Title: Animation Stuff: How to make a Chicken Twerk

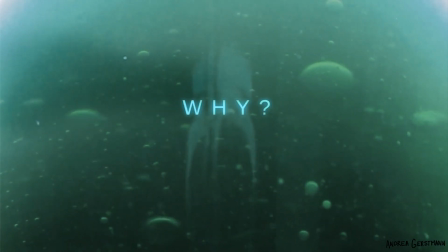[0:11]
Our task today is to make a chicken twerk. Why? Because really important reasons?
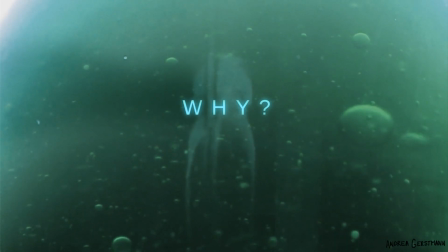[0:20]
Obviously, not a ridiculous idea at all. It's important. Very important.
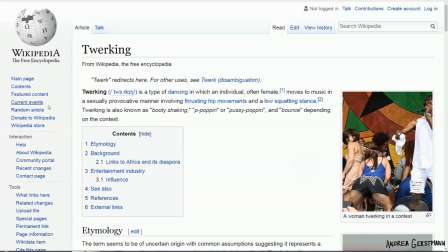[0:25]
Twerking is a butt-shaking dance. I checked out the Wikipedia. There's this nice definition there. Knowledge is power, people. Ooh, pictures. There's some good reference. Okay, back to work. Guess what, chicken butt? We need a chicken butt.
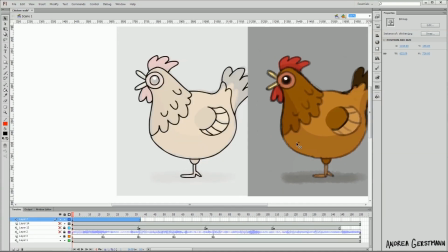[0:42]
Here's my chicken sketch, and I already did a character rotation for my chicken.
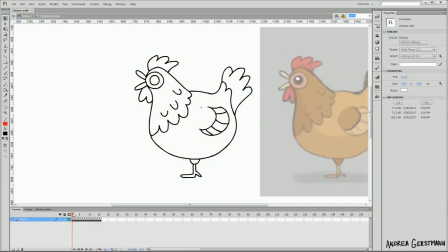[0:49]
It's in this symbol, see? Ooh, rotation-y. If you want to know how I make a character rotation, I made a video on it. I put a link in the video description. Let's see, I need her butt, and that's frame 13.
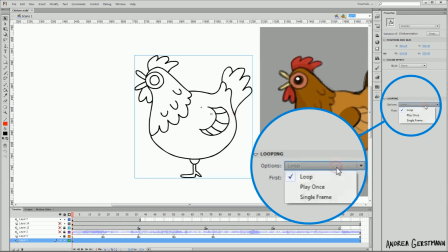[1:05]
So in the properties here, we'll set it to single frame and frame 13.
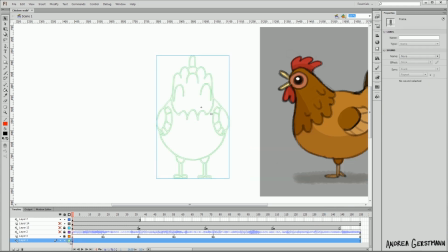[1:11]
Ta-da, a butt! I'm going to just trace the body and make it a symbol.
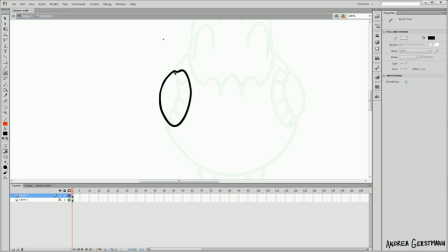[1:18]
And on different layers, I'm going to trace the wings
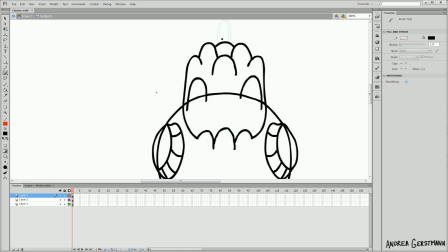[1:23]
and the tail and the leg mound things and quickly throw on some color.
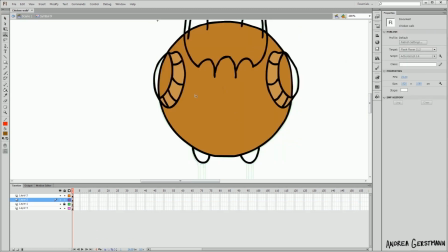[1:32]
I'm not going to do the head, legs, or feet in the symbol because they are going to move independently from the butt.
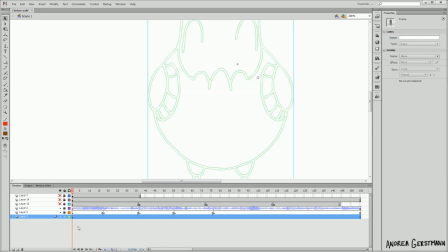[1:38]
I want the butt to shake in a circular motion, so I'll just change my rotation to frame 14 and trace that.
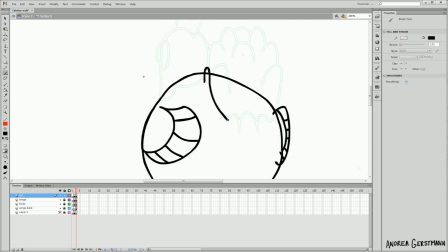[1:49]
I need to make a separate layer for the other wing because it goes behind the body. Doop, doop, doop, and color.
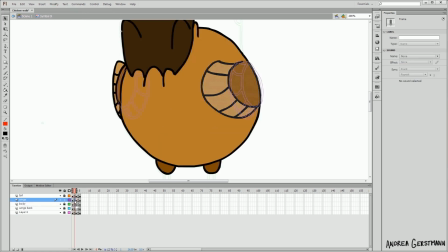[2:01]
Do a little flip for the other side. And I think we need an in-between for this to be a bit more smooth. So I'll just squish this wing so it goes between the two frames. I have the onion skinning on so I can tell where the wing is on the other frames.
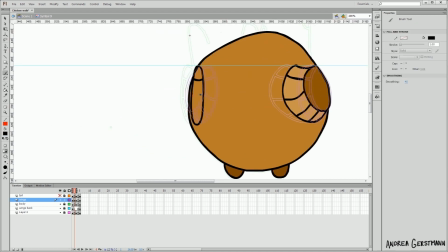[2:20]
Squishing it isn't gonna work for the other side, so I'm just gonna draw something.
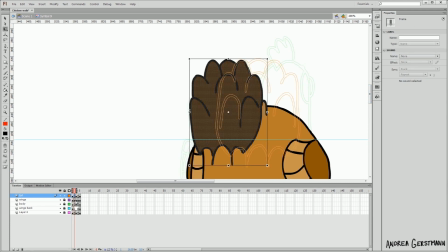[2:34]
Now for the tail. I'm just gonna move it over for the in-between.
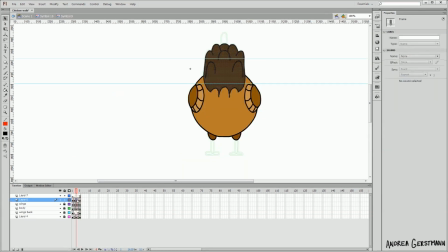[2:40]
There. Now we have a side-to-side motion, but we want a circular motion, so I'm just gonna make an arc with the tail. Move these frames up. You can see the arc in the onion skinning. I'm gonna need more frames, so I'm just gonna copy the center frame and put it over here,
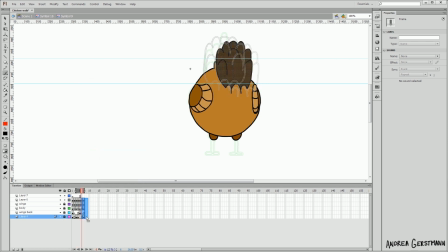[2:59]
in the center from the right frame, and I need a few extra of the right frames just to get around the circle. I'm just gonna move each of the frames of the tail to continue the circle. I'm skewing and rotating some of the frames just to make it look a little more natural.
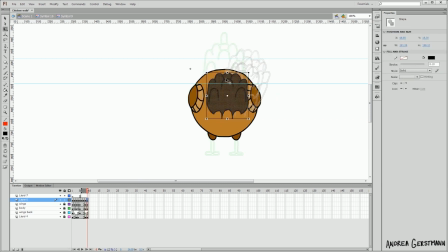[3:19]
I'm gonna squish these ones at the bottom because they would be foreshortened. Let's also tilt some of these back so it looks like the tail is getting dragged through the air by the butt.
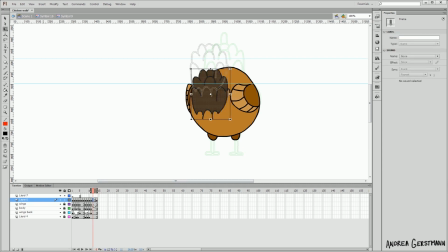[3:36]
Just gonna keep going and do the other side. Now the wings. The wings are gonna tilt towards the tail. I want the part by the front of the body to stay where it is, and the back is going to track with the tail.
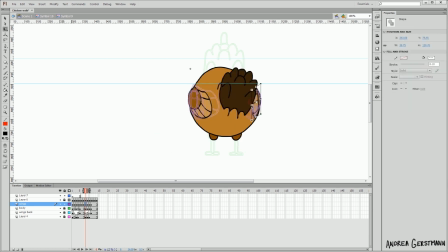[3:54]
Just keep the onion skinning on so we can make sure it flows from frame to frame.
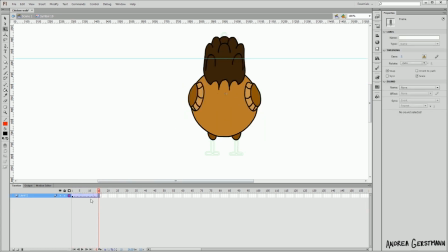[4:02]
Cool! Okay, let's get out of the symbol and have fun with it. Let's make a tween here.
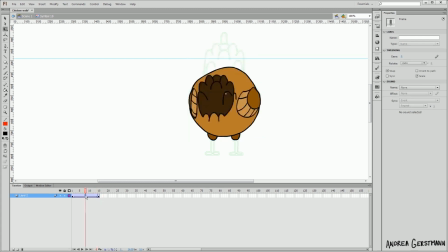[4:07]
The beginning and end should stay the same. And I'm gonna grab the butt when it's in the down position, and we're gonna squash it and stretch it and move it down a bit.